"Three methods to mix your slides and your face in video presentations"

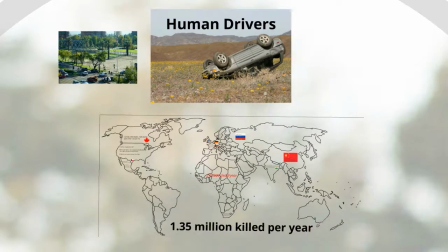If there is something very important or you have a full screen video, you can remove yourself entirely, and that way people can be sure to see all the slides.
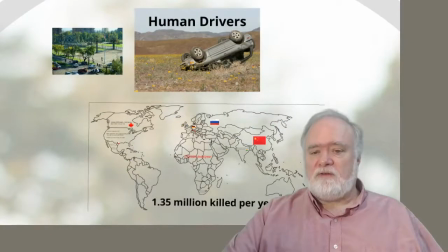Another thing that makes sense is to shrink the slides a little bit and make yourself a little bit bigger. That way you can make better contact with the audience and still not be blocking too much of your slides. When it is time to sit and talk to them, always possible to return to the full screen.
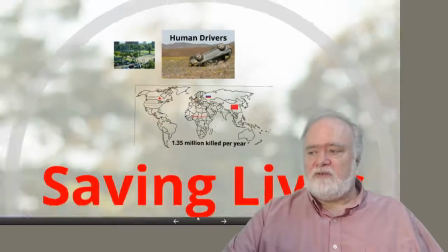Now, I think that this configuration here is a good choice. I'll actually change some of the slides, and you can see them running behind me as we operate.
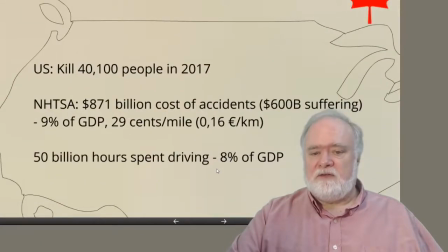We can see zooming in on the United States. This is Prezi, but this could be PowerPoint. This could be a website. It could be anything that you can display on a screen. The last technique we're going to look at is a simpler technique, but it doesn't look as good, but it can be a lot easier to do, and it can be the best choice if you don't have a lot of time and resources, and that is simple insertion. Mixing your video and the slides together by just taking one box of view and putting it with the box of the slides. You can shrink the slides enough so you'll both fit on the screen together. You don't have to change your slides at all. You can change your slides and leave an area in the slides to stick your video on top of but ideally you don't have to change them very much and you don't need a physical green screen or any change to your Studio, you're just going to make your video a little bit more of a portrait video that takes only your head and put that into the slides in a way that people can see you and them together. So here we'll take a look at what that can look like as well. Okay, now we're going to talk about using simple video editing with no green screen, no fancy tricks and modification of your slides to at least put your slides and you together in a better way. Here we're going through the OBS program we're just showing me and we can also of course select to show just the slides which we
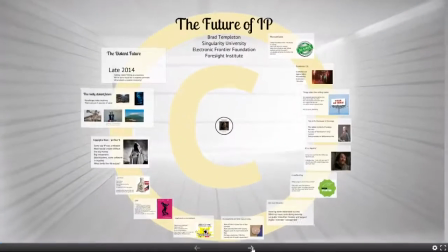can see over here they're on my other monitor and I can play and show the slides without my face but that's kind of boring we don't want to do that we want to have me in there so one thing you can do is put yourself in the corner here I've made a box for
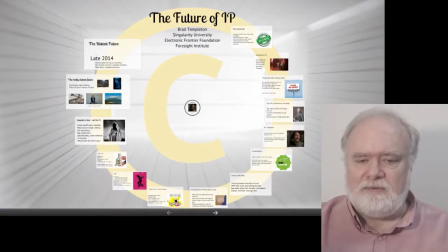myself which is portrait shape rather than landscape shape and that lets it fit together with the slides which I shrunk a little bit now I still have some overlap with the slides. If it happens that a slide has something important in that area, I can always switch over and give people the entire slides,
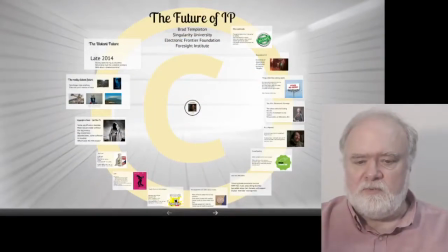or I could have other views where this corner view of me is a little bit smaller. I could have other ones which are bigger. If I want to modify the slides and make them so they don't have anything on the right hand side, they're in four to three style instead of 16, nine style, I could also do it that way.
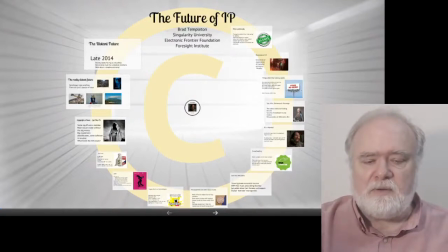Now, you can see this is not as flexible as having the green screen, but it requires a lot less work and a lot less changing of the slides.
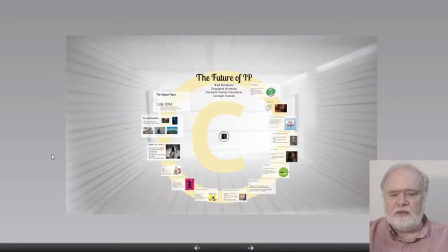You can also, of course, make yourself so small that you're very unlikely to block the slides and let them be at full screen.
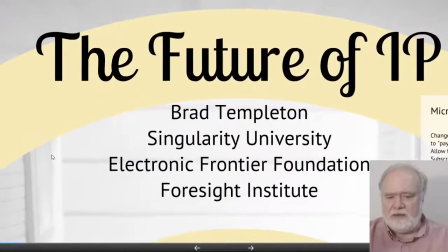Now, here I am blocking a little bit,
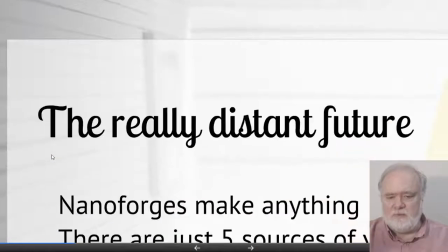but it doesn't take much modification of your slides to make sure that there's nothing important in that bottom right-hand corner where your face is going to be. OK, that's it. Hopefully with these hints, you can get an idea of what you can do with these techniques, decide which technique is right for you, and then you can start learning about the software tools that you're going to use to make it happen. I didn't teach you about how to configure OBS or to use Prezi video. Those are a whole other lessons, and I'll write some text files up about that, and you can also find resources on the web. But from this, at least, you should be able to decide both that you really want to do this, because I think you do. I think just going with standard slides and tiny head is no longer going to be the way, and also what you're going to need to do in order to make it happen.